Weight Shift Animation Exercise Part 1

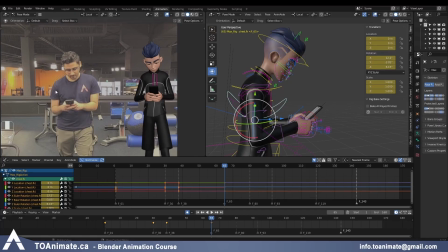24:48 Something else I'm noticing is that the elbows are a lot closer to the body than what I have. And for silhouette purposes, I might want to have a little bit of a gap, but it feels too big. So let me push the elbows closer.
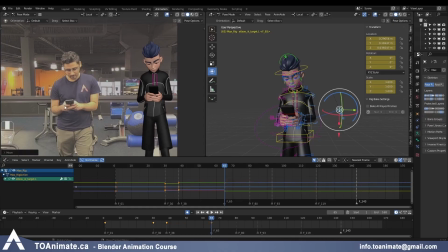25:04 That's way more relaxed. I can see the phone is tilted forward a lot more. And here my rotation on the phone is bigger than the reference, but I feel like it's working just because he is looking up here and then he's looking down at the phone again.
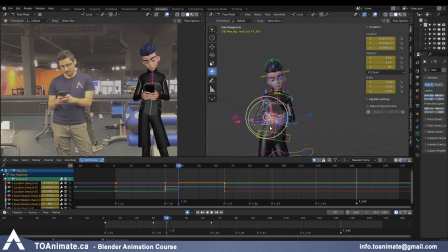25:22 So it's like he's tilting the phone and he's adjusting it to see the screen better.
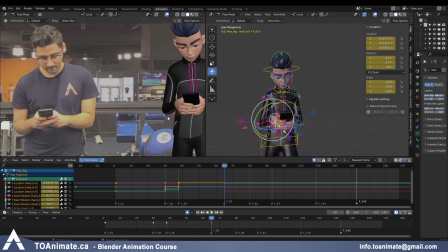25:29 And at this point, the phone is rotated quite a bit and the hands aren't looking that great anymore, as you can see.
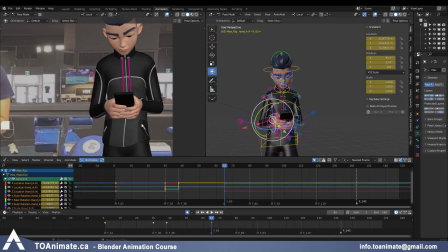25:37 It's just looking a little odd here. So I'm just gonna steal the pose I had from my example file because I already did it. I spent quite a long time making this, so I'm just gonna grab it quickly and just paste it onto here.
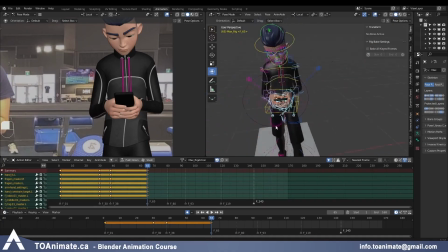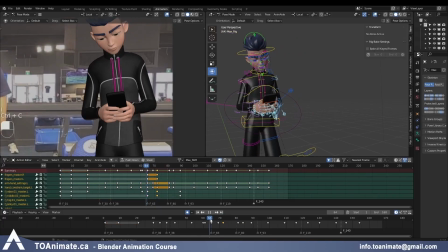Okay, so what I did is just in my action editor, I went to my previous finish animation, selected the controllers, grabbed the key, switch back to this action and just pasted that.
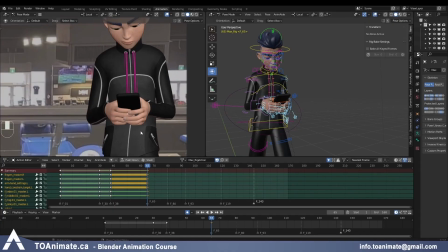26:13 And the hands might not be perfect, but I feel like this works.
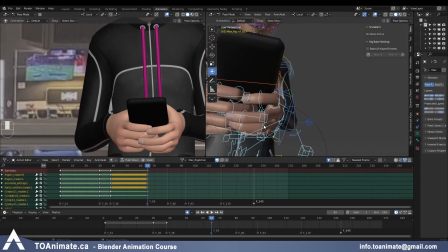26:19 Let me just make sure there aren't intersections happening.
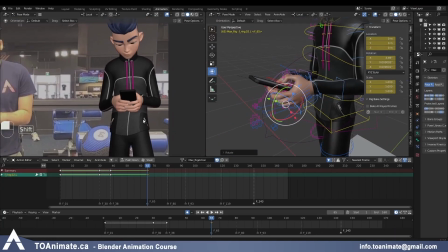26:27 And the typing on the phone, I'm just gonna add that later because I don't wanna be doing all these little keys here.
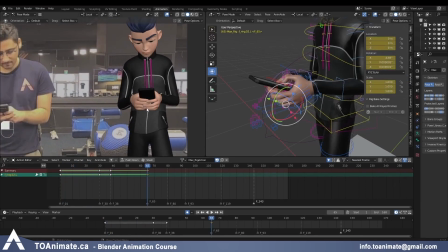26:33 And you can't really see it too much anyway, so I'm not gonna worry about that right now.
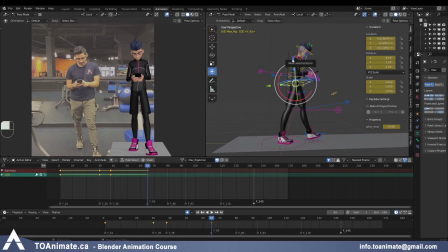26:40 It feels like we could bring the center of gravity a little lower. I'm actually looking at the shoulders here and it definitely looks like this shoulder should be higher and I have the opposite. So I'm just gonna quickly fix that.
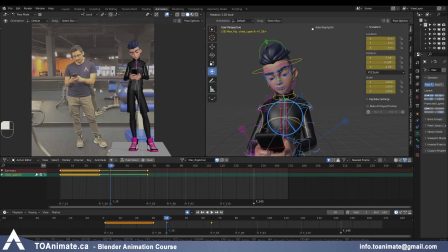26:56 Maybe I'll use this controller, push the pose more, bring this shoulder a little higher. Let me go back to my graph editor. And because it's the exhale, I still want it to be lower than the previous pose. So the previous pose can just be pushed more.
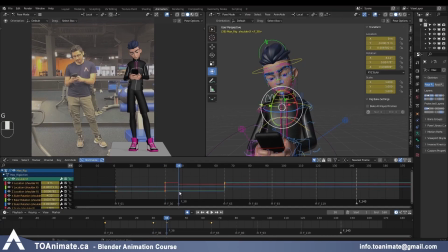And for the zipper, I don't really like how it's going one way here and then straight here.
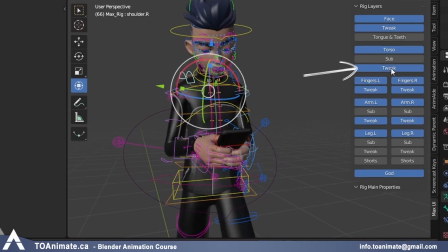27:27 I'm just gonna use my tweakers and key everything,
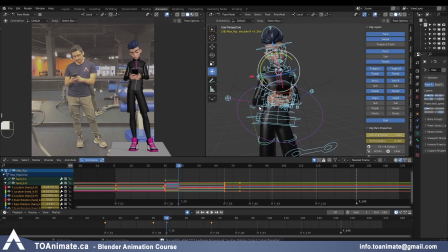27:32 key it on the previous pose too, just so it's not changing throughout the animation.
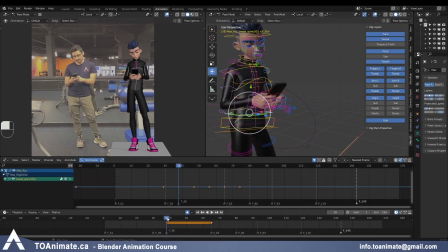27:39 Because I didn't have any keys here before, so I just want to anchor that.
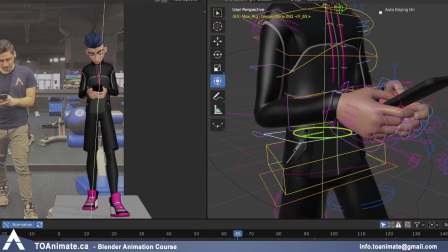27:42 And now I'm just going to rotate them to make the transition smoother on the zipper.
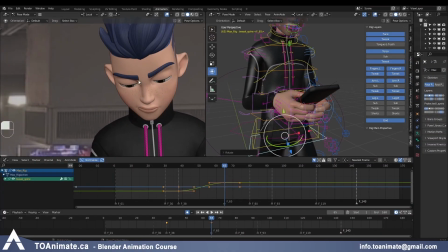27:51 Now the eyes from close up, they look okay.
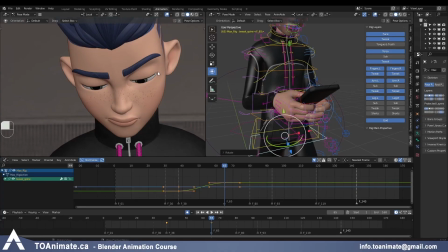27:56 They're just a little bit crescent moon shaped, and in terms of appeal, that's not the best in my opinion.
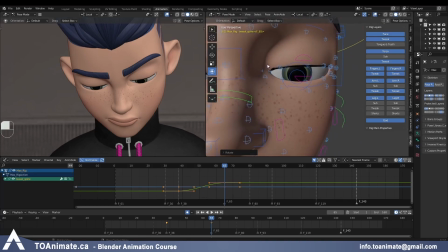28:04 So I'm just going to grab the corners of the eyes. There are 3 controllers here.
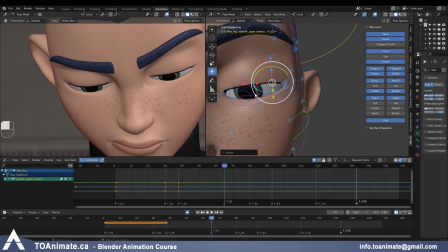28:09 I'll bring it lower. Just give the eyes a little bit of a smoother shape.
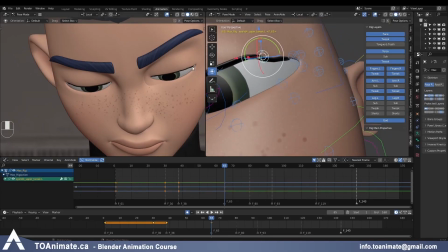28:18 And when you look from the perspective view, it's all messed up, but as long as it looks good in the camera view, you're fine.
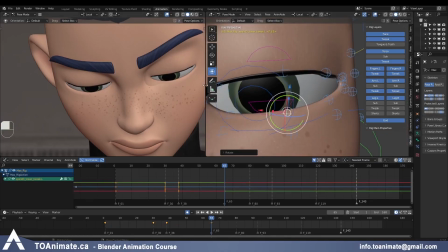28:31 So now that's a little bit of a better shape.
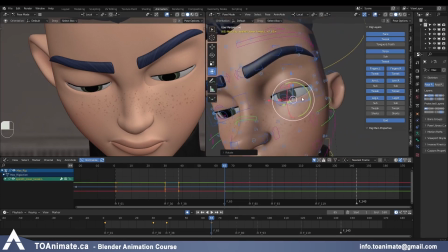28:33 Even though in perspective view you can see it's kind of messed up here, but as long as it looks good here, you're fine.
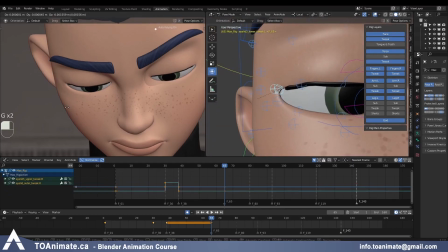28:40 I'm just gonna quickly do the same on the other eye.
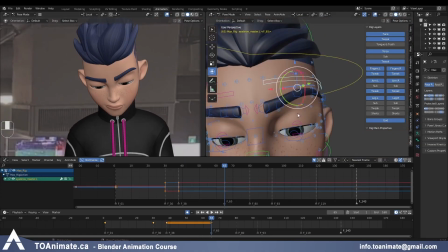28:47 And we can relax this eyebrow some more, make them more neutral.